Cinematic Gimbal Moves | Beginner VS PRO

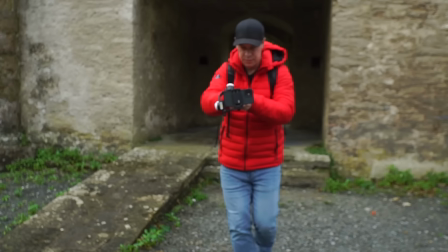Well, be more creative. Use your gimbal to help with this. This gimbal, for example, has vortex mode, which will allow you to fully rotate your camera.
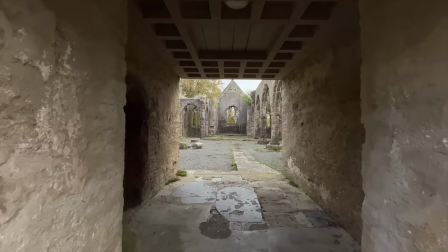This time I'm going to push forward through this doorway and rotate my camera as I go.
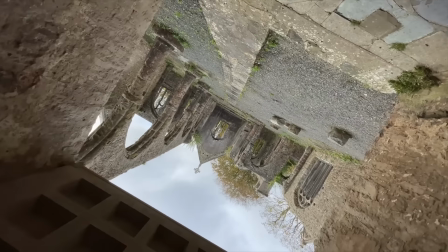This is a very stylized look, a time and a place for it, but can definitely help give your footage a more creative and interesting look.
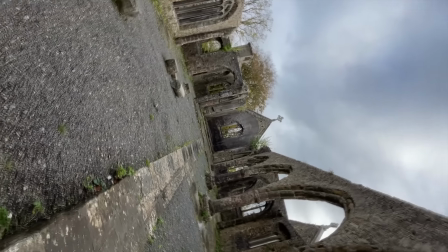Again, try adding a speed ramp with this to help pick up the pace if needed. But how else can we be more creative?
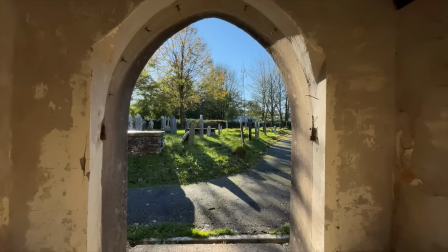Well, experiment with camera movements, your framing, your composition. Don't shoot everything at eye level like Mr. Clueless.
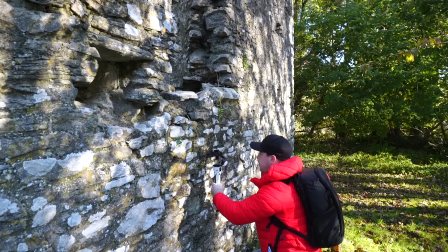Experiment with different lenses, focal lengths and frame rates. Try pointing your camera up and capturing the world in a way it isn't usually seen. Yes, learn the basics first. I will link a video below, but then start to experiment and get much more creative with your shots. Now, let's edit all of this footage together with music, color grading and sound effects, starting with Mr. Clueless and his beginner gimbal moves.
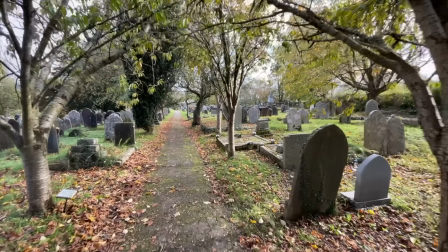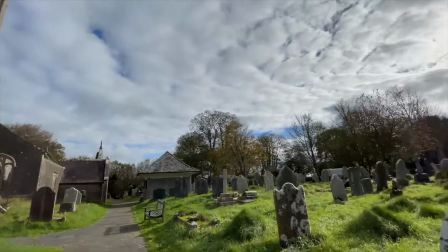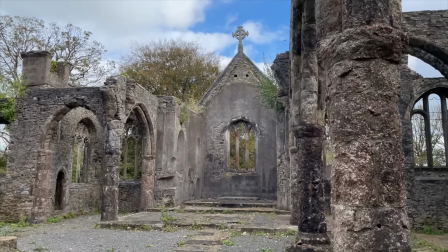Okay, not bad, but definitely room for improvement. Now let's compare that edit to the Pro edit. Let's take a look.